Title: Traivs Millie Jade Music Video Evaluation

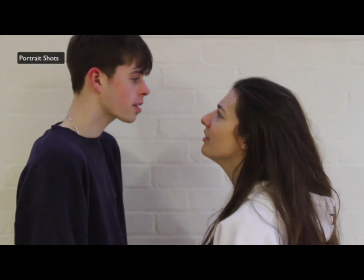16:18 This camera was perfect for this, as it had a clear, focused image which made these shots of our actors' facial expression even more compelling.
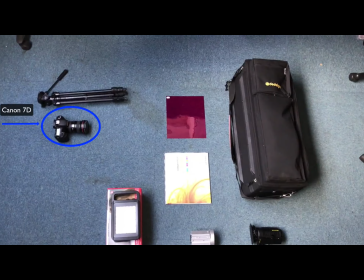16:26 For our performance footage, we used a Canon 7D, which was perfect for filming in a studio.
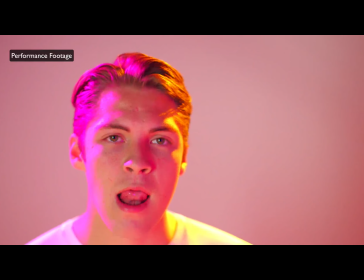16:31 This camera created a clear, focused, beautiful shots of our artist.
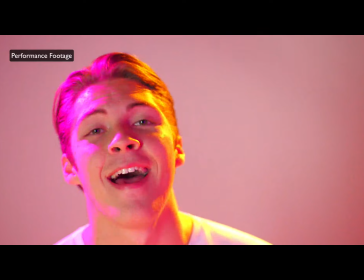16:35 As the shots were so focused on the artist, it created a deeper connection with him, helping to create shots to help build a brand.
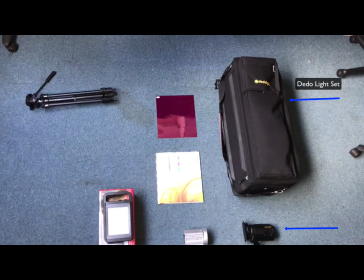16:45 For lighting, we used a Dido light set and an LED light set, as well as coloured gels.
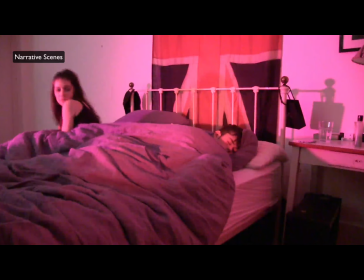16:49 For the narrative scene, we used both light sets as well as the gels. We used the LED light set as the main light and the Dido light set as supporting lights.
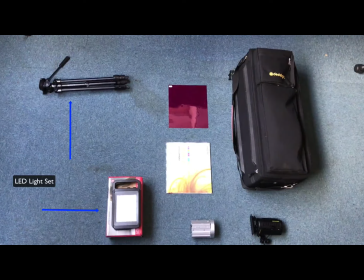16:57 We used the LED lights for our main lights, as they were easy to move around and were light. They also didn't get as hot as the Dido light set, making them less of a safety hazard.
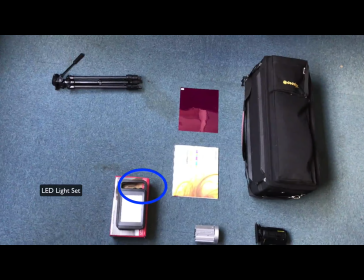17:05 The LED lights were easy to use with dials to change the strength, as well as dials to change colours between gold and white light.
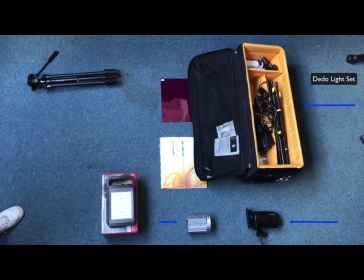17:11 We also used the Dido light set, but due to their weight and heating issues, we decided to try to use them less.
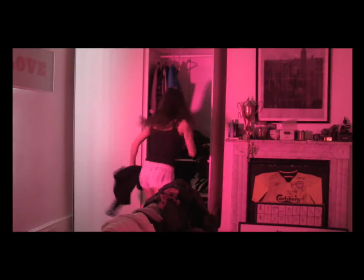17:16 We attached red and pink colour gels to all the lights to create a consistent theme of coloured lighting throughout our video.
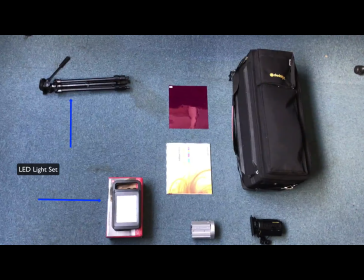17:22 For our performance footage, we used the LED light set and the coloured gels.
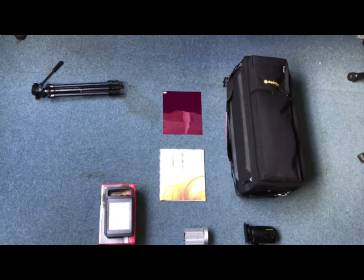17:27 As the light set was easy to use and set up, we decided it would be the best option. We made the strength very high, so we had a brightly lit, professional studio look.
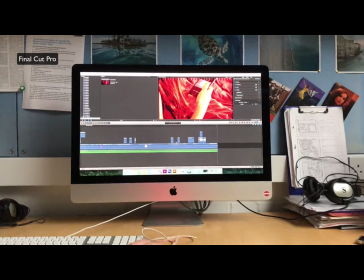17:35 In post-production, we used a lot of media technologies and editing software. The main piece of software we used was Adobe Final Cut Pro.
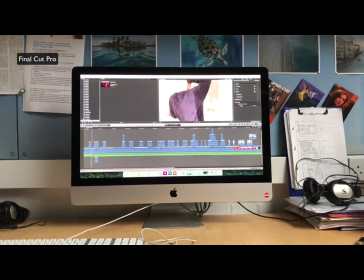17:43 As we had used this before for our AS portfolios and had edited our preliminary tasks using the software, we were familiar with Final Cut, making it easier to use.
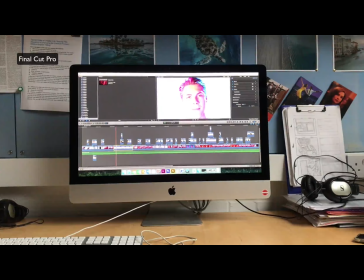17:51 Although as it is such a complex software, we still had some difficulties.
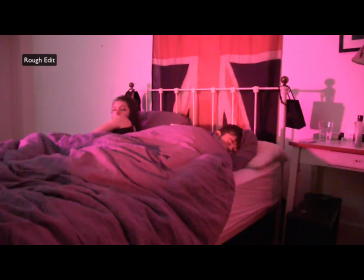17:55 We first made a rough edit where we edited together all the shots of the narrative scenes and then put some of the performance scenes throughout.
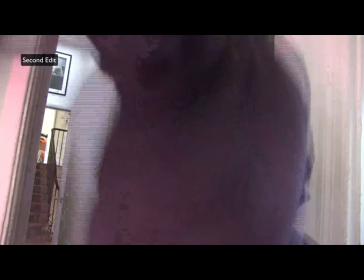18:01 Then we began to make our second edit. Once we watched this, we felt we needed more footage in order to make the video at a faster pace.
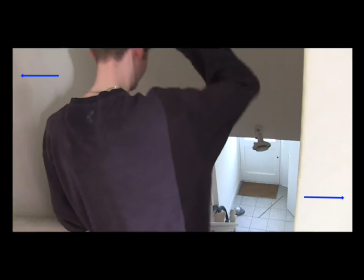18:09 We looked at a range of filters as well as adding a black border around the narrative footage.
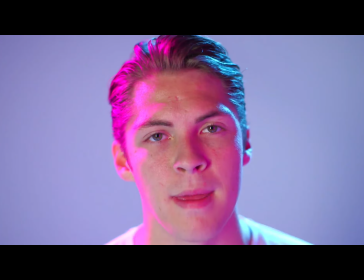18:13 By doing this, we were able to separate the narrative and performance footage even more,
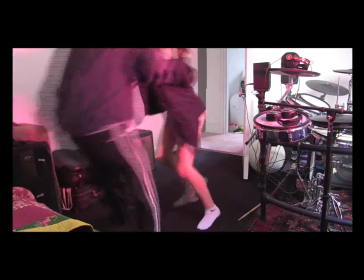18:19 making it more obvious that the narrative scene was more of a look into a couple's life, whereas performance was focusing on the artist.
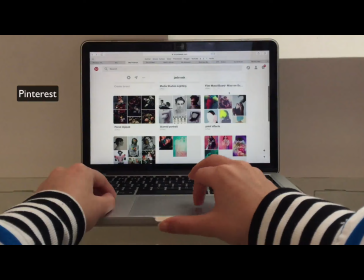18:25 For the research and planning of my DigiPagon website, I reviewed artists who were similar to mine, such as Phoenix, Tame Impala and Alt J. I researched each of their websites and wrote blog posts on Blogger.
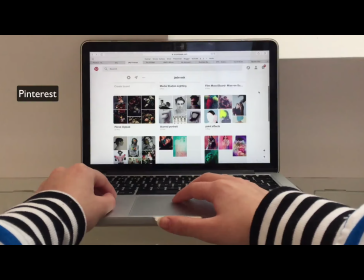18:37 Once I had come up with a rough idea of what I wanted for my ancillary tasks, I used Pinterest to research images, which I could use for the DigiPagon website.
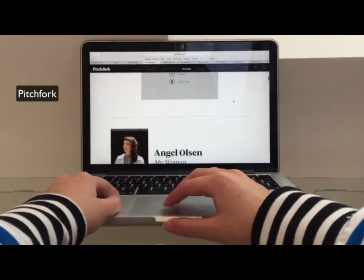18:45 This helped me organise my ideas. I also researched top albums and indie albums of the past 4 years on various websites such as Pitchfork and Enemy.
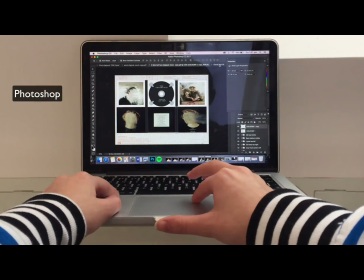18:52 Once I had decided on 3 main designs, I made mock digipacks using Photoshop.
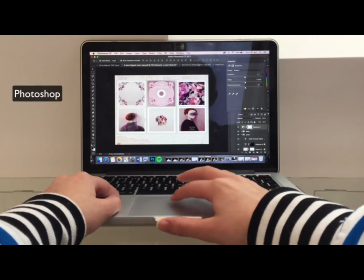18:57 I made 3 digipacks, one with pink pixelated images, one with blurred dark images, and one with dark floral images.
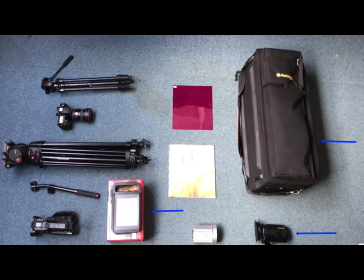19:03 I then designed a photo shoot for the final images. I used a Dido light set and LED light set to create a constant 3-point light system, helping to create a cleaner professional image.
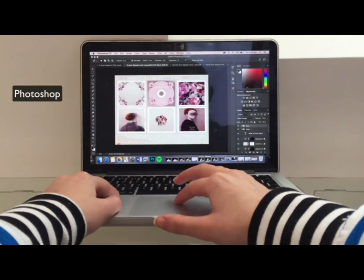19:11 I used the Canon 7D to take the photos of flowers as well as photos of our artist. To edit these photos, I used Photoshop, which by the time I edited them, I felt quite comfortable with.
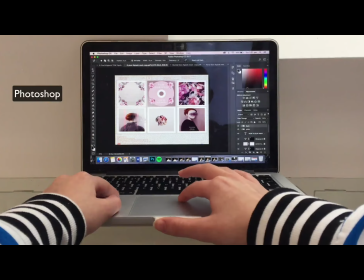19:20 I tried to combine all my ideas together with smudges across the face, flowers and portraits. One form of media technology that I used to construct my website was Wix.
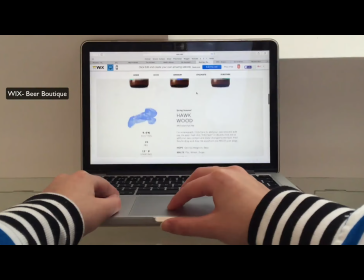19:28 This is a website builder which gives you a lot of creative freedom. To start off with, I researched what templates they had in all categories, such as Beard Boutique, Nail Lab and EPK.
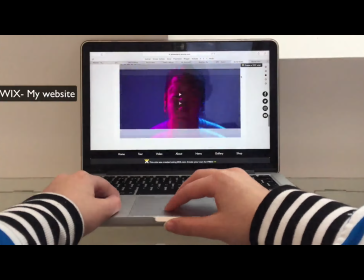19:37 I used a template of Alexa Parks as a base, as I like the one-page layout. I then transformed this into my own website with my own images, buttons and fonts.
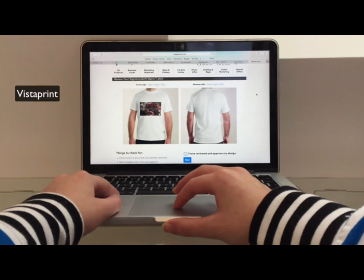19:45 I also used Vistaprint to create merchandise for my artist. This was easy to use as I had a photo for the merchandise, an idea I wanted to use.